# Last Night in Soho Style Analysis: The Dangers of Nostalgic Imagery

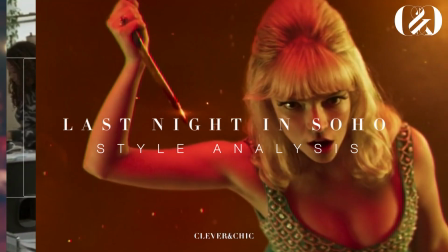Last Night in Soho is a psychological horror film, directed and co-written by Edgar Wright,
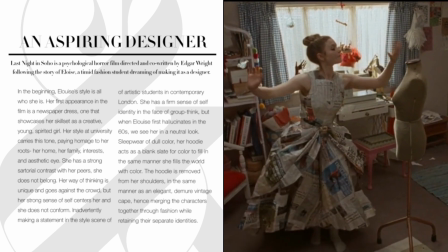following the story of Eloise, a timid fashion student dreaming of making it as a designer who inexplicably transports to the
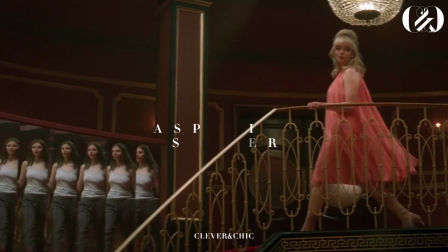1960s, where she mirrors an aspiring singer by the name of Sandy on her attempted journey to stardom in the big city.
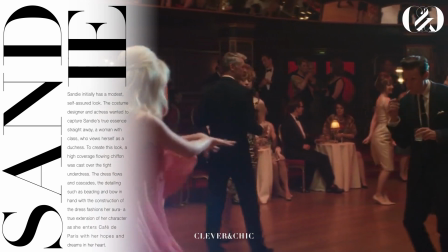The film is noted for its production design,
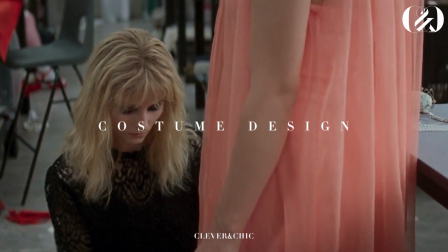cinematography, costume design and the actors' performances that breathe new life into the nostalgic
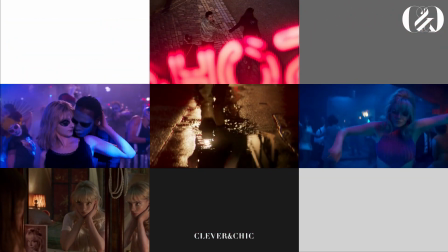stylized visuals,
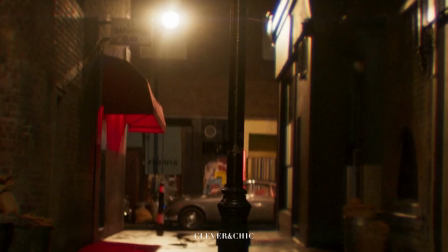weaving this into the present to bring viewers within the dark neon audiovisual playground where nostalgic dreams are both enchanting and dangerous.
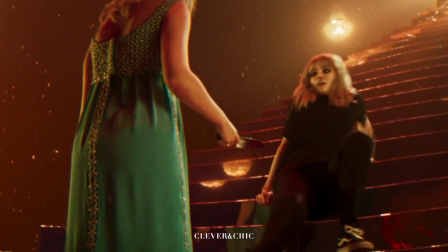The double time period piece is an ode to the swinging 60s laced with the
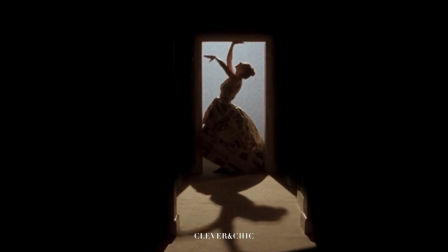mind spiral of both creatives in their own psychedelic feverish dream state.
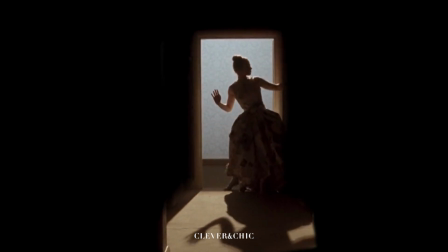Between Ellie's darkly felt anemoia and Sandy's decline in pursuit of their ambitions,
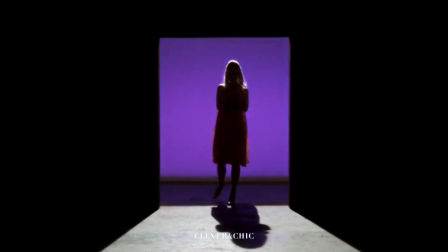their wardrobe showcases not only iconic codes of dress with vintage references that are
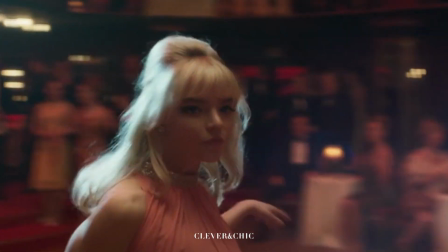cherished and adored through feelings of sentimental longing as well as tangible depictions of their characters,
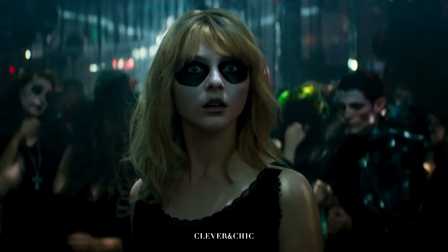but also the idealized dream in contrast to the dismal, gritty reality both encounter in their own recollection,
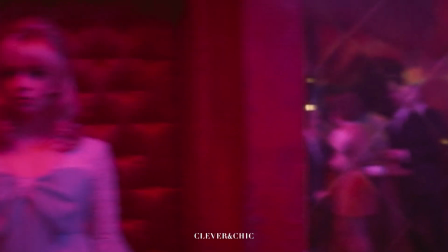hence both women remaining confined to the past, longing for freedom.
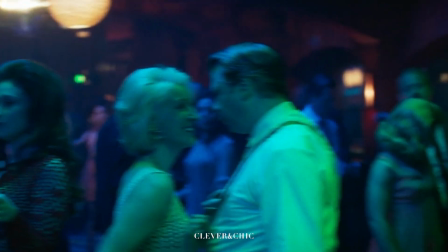The film's visual narrative materializes their separate and intertwined journeys that
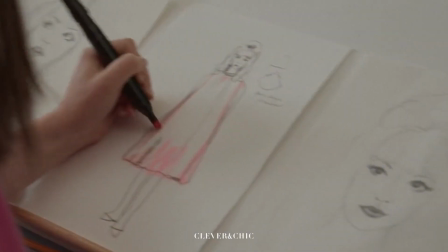fuels Eloise's psychological crisis and the creative mind for a fusion of psychedelic,
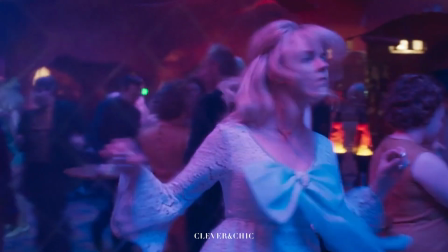emotional, raw, and personal references.
Just something about the 60s that speaks to me.
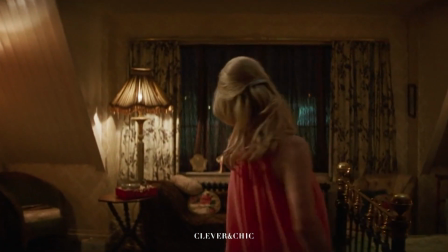It needs to flow, like how it drapes on her arms and gathers at her sides.
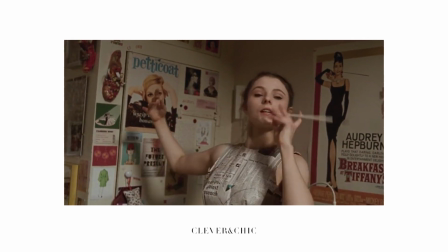In the beginning, Eloise's style embodies all of who she is.
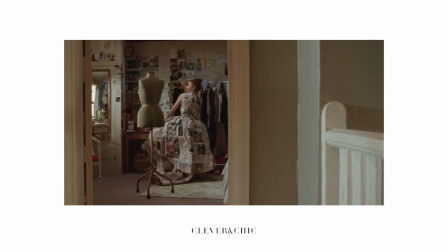Her first ensemble in the film is a newspaper dress, one that showcases her skill set as a creative, young, spirited girl.
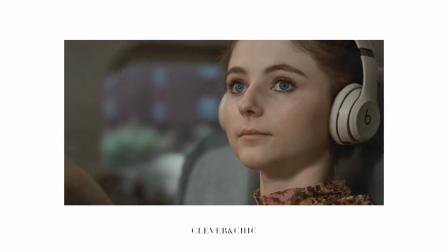Her style at university carries this tone, paying homage to her roots, her home, her family, interests, and aesthetic eye.
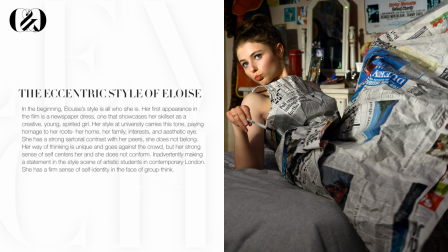She has a strong sartorial contrast with her peers. She does not belong.
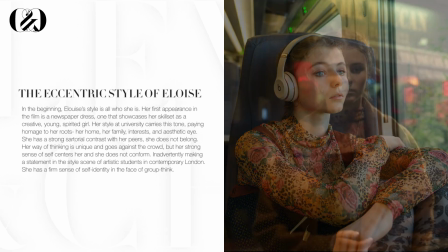Her way of thinking is unique and goes against the crowd, but her strong sense of self centers her and she does not conform.
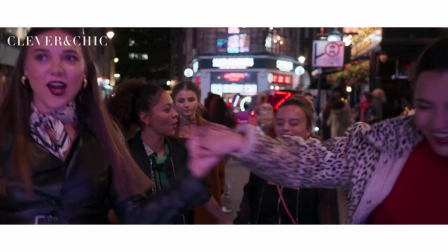Inadvertently making a statement in the style scene of artistic students in contemporary London.
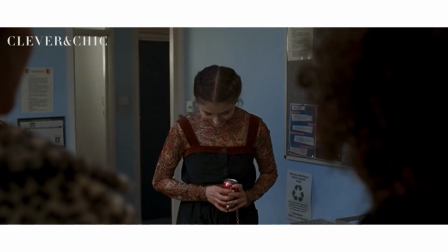Yeah, she literally made the outfit she's wearing. How amazing. All of us turn up in our Sunday best and she's here rocking her own design.
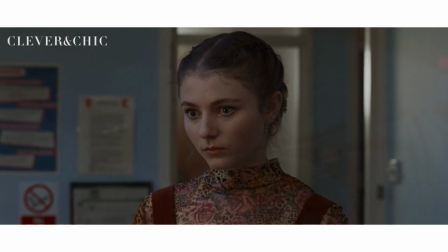I'm thinking we should call her Brass Balls, Ellie.
She has a firm sense of self-identity in the face of groupthink,
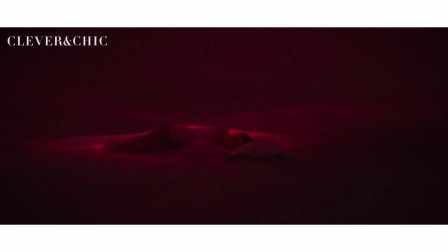but when Eloise first hallucinates in the 60s, we see her in a neutral look.
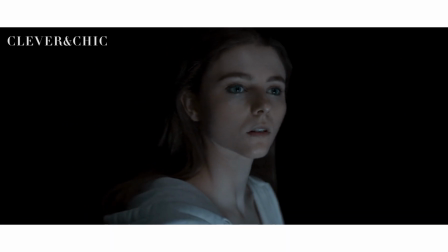Sleepwear of dull color, her hoodie acts as a blank slate for color to fill in the same manner she fills the world with color.
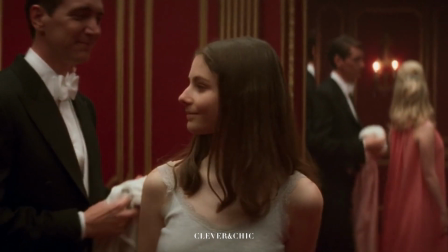The hoodie is removed from her shoulders, correspondingly to the elegant, demure vintage cape's removal,
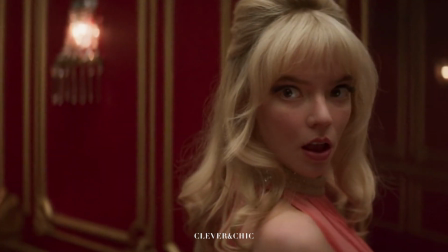hence merging the characters together through fashion while retaining their separate identities.
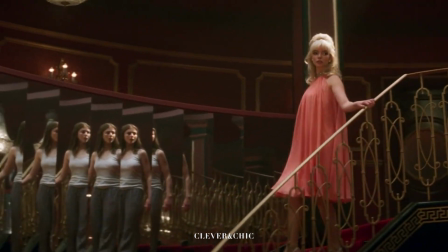Sandy initially has a modest, self-assured look.
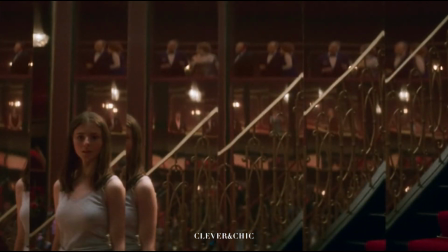The costume designer and actress wanted to capture Sandy's true essence straight away,
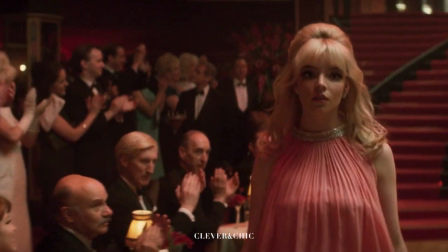a woman with class, who views herself as a duchess.
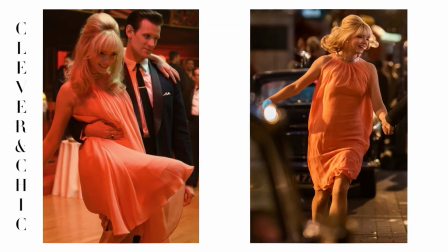To create this look, a high-coverage flowing chiffon was cast over the tight underdress.
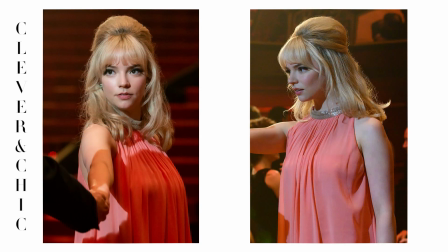The dress flows and cascades, the detailing such as beading and bow in hand with the construction of the dress fashions her aura.
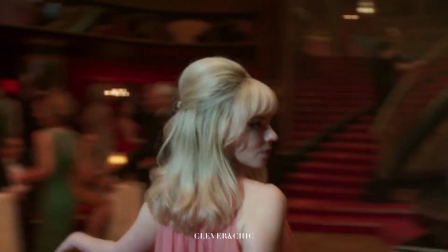A true extension of her character as she enters Café de Paris with her hopes and dreams in her heart.
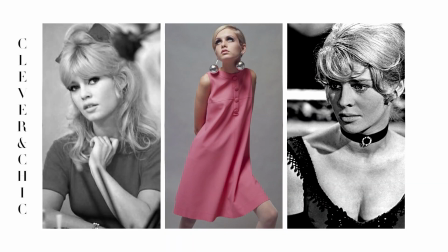Sandy's beauty and styling references are Brigitte Bardot, Twiggy, and Julie Christie as well as the trending fashion of her time.
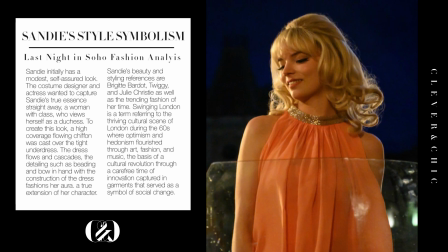Swinging London is a term referring to the thriving cultural scene of London during the 60s where optimism and hedonism flourished through art, fashion, and music, the basis of a cultural revolution through a carefree time of innovation captured in garments that served as a symbol of social change.
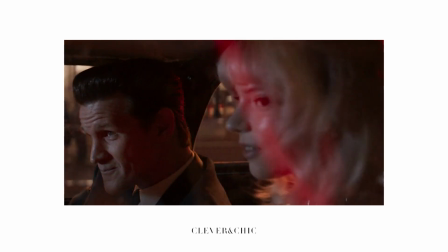Though Eloise did not experience this, the time is one that she is drawn to by the phenomenon of anemoia,
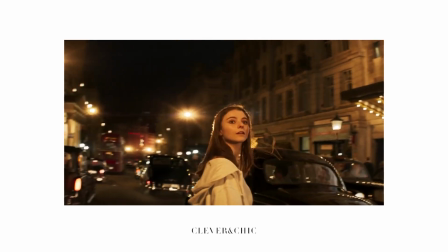which is defined as a longing for a time never experienced.
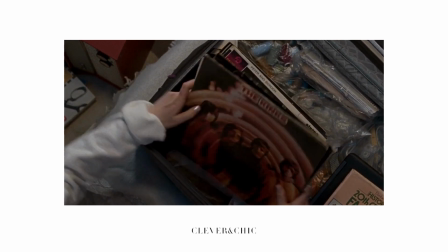These feelings arise from specific imagery, hearing certain music or sounds, and even smelling of scents.
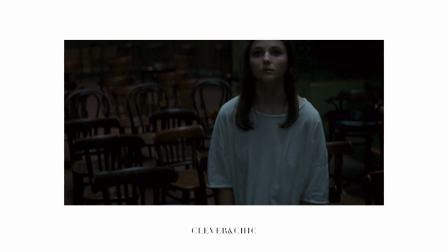Sandy becomes the epitome of this time to Eloise as her fashion holds a chic, upscale look that allows for her to be the center of attention.
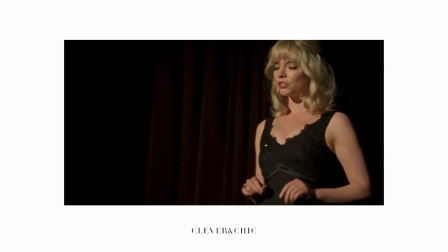Her clothing serves to showcase her personality, passion, and talents.
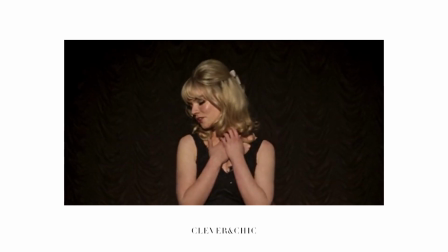Dressing to live, rather than living to be dressed.
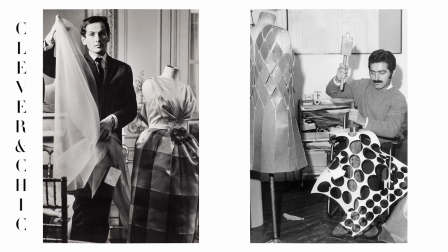Sandy is inspired by designers such as Pierre Cardin and Paco Rabanne but does not have high fashion roots,
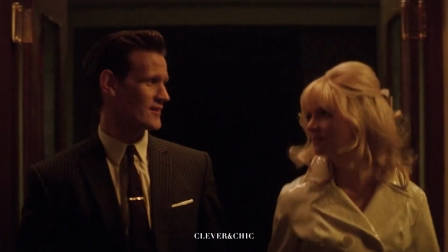as she would not be able to afford the clothing. She does, though, carry the spirit of their garments through her personality,
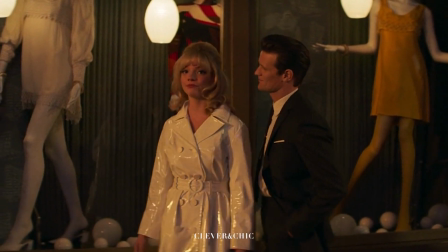liveliness, and glamour that is found in her fashion because she has an innate sense of style.
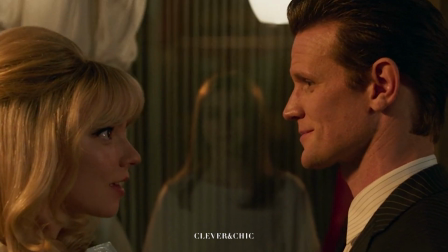Hence Sandy embodies the time Eloise adores with her emblematic looks. For example, the Mac trench coat Sandy wears.
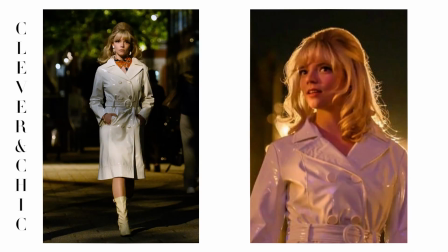A durable, structured garment in white,
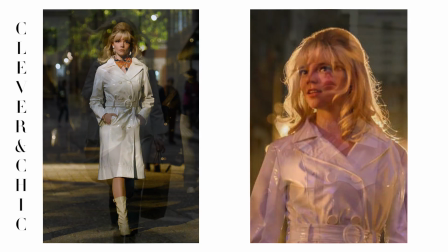psychologically white is linked to purity and innocence as well as isolation and stark emotions.
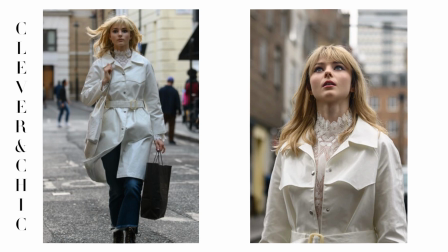White also symbolizes new beginnings or a blank slate,
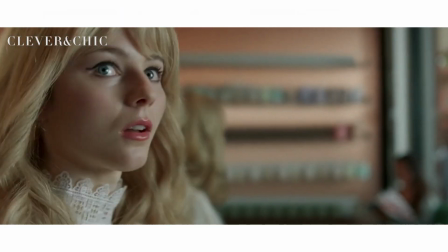translating the blank slate fever dream looks to the real world through a lens of naivete and love of a romantic 60s.
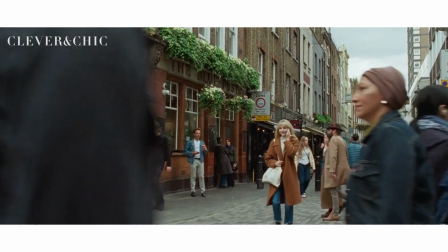A form of escapism from her inner trauma that she carries.
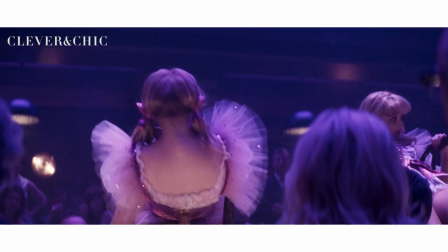The fashion of the story says more than Sandy's or Eloise's words could amidst their confinement.
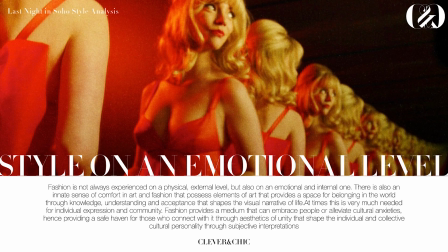Clothing holds the past from its roots and history of wearers that continuously influence the present and wearers into the future. The psychological aspects of the character's style and image furthers the interaction between the two creative women.
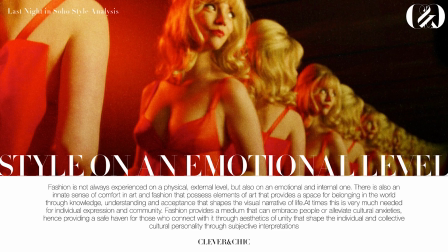Eloise begins to take style cues from Sandy, the type of woman she looks up to representative of a time she has romantic notions
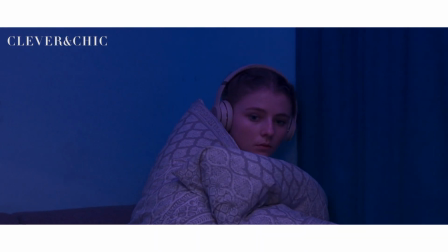of which serves as a source of comfort from the darkness of the world or even her own mind.
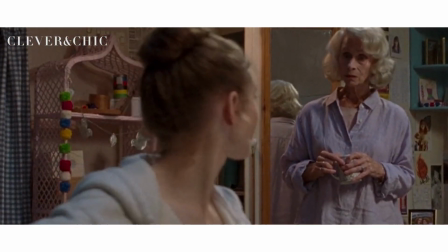Eloise feels mentally confined due to her trauma-based hallucinations.
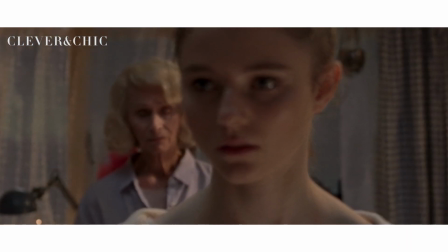My gift. She didn't feel things, see things like you do.
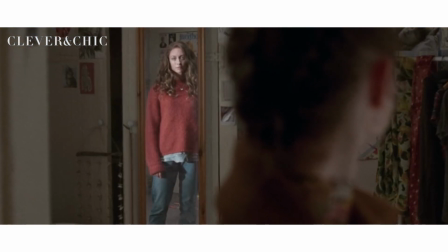I worry you'll get all overwhelmed again. I haven't even seen Mum in ages.
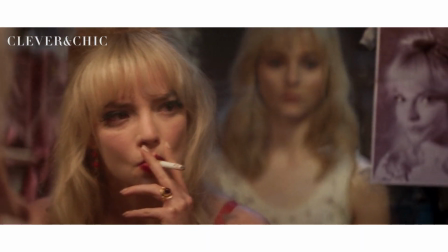While Sandy is confined physically to her situation,
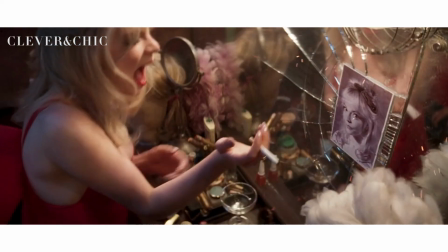hence as Sandy is enduring traumatic events that cause her life to spiral out of control, so does Eloise.
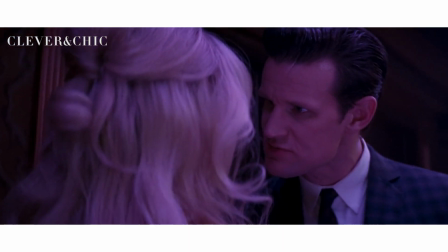As they follow down this path, their images and styles become more alike because of parasocial interaction.
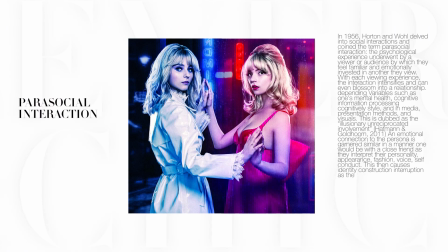In 1956, Horton and Wall delved into social interactions and coined the term parasocial interaction,
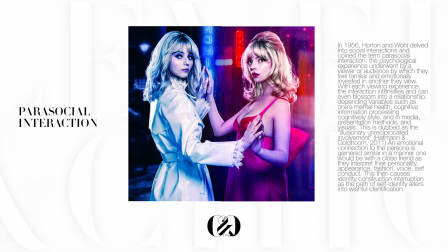the psychological experience underwent by a viewer or audience by which they feel familiar and emotionally invested in another they view.
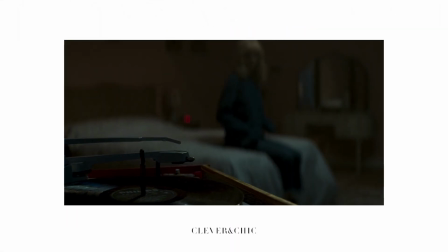With each viewing experience, the interaction intensifies and can even blossom into a relationship.
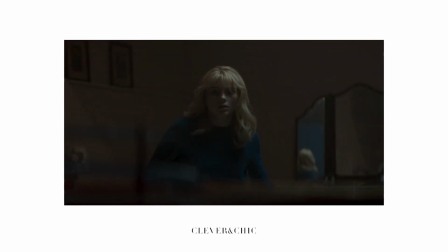Depending variables such as one's mental health, cognitive information processing style, and in media,
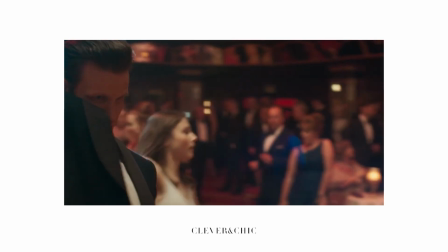presentation methods and visuals, as well as programming messages, for instance, rhetorical moments and conversational presentation.
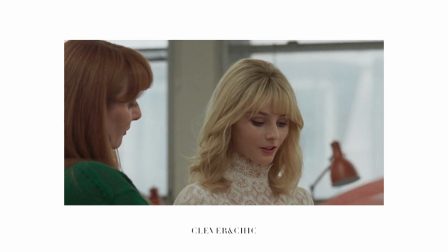This is dubbed as the illusionary unreciprocated involvement, Hatman and Goldham, 2011.
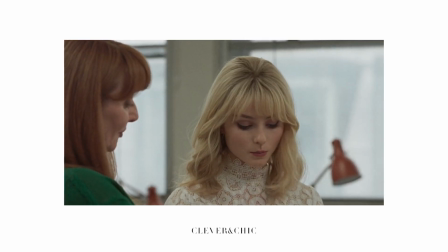An emotional connection to the persona is garnered similar in a manner one would be with a close friend as they interpret their personality, appearance, fashion, voice, self-conduct.
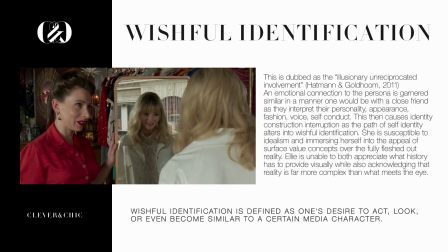This then causes identity construction interruption as the path of self-identity alters into wishful identification.
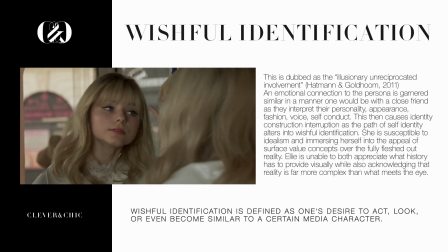The interaction strengthens into a relationship because she is too emotionally involved,
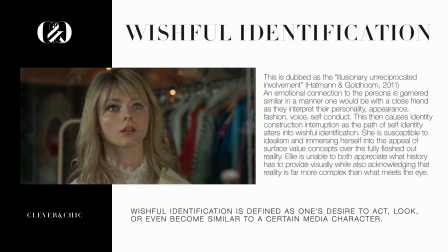hence furthering her mental confinement to the past as her romantic notions of the world do not align with cruel reality.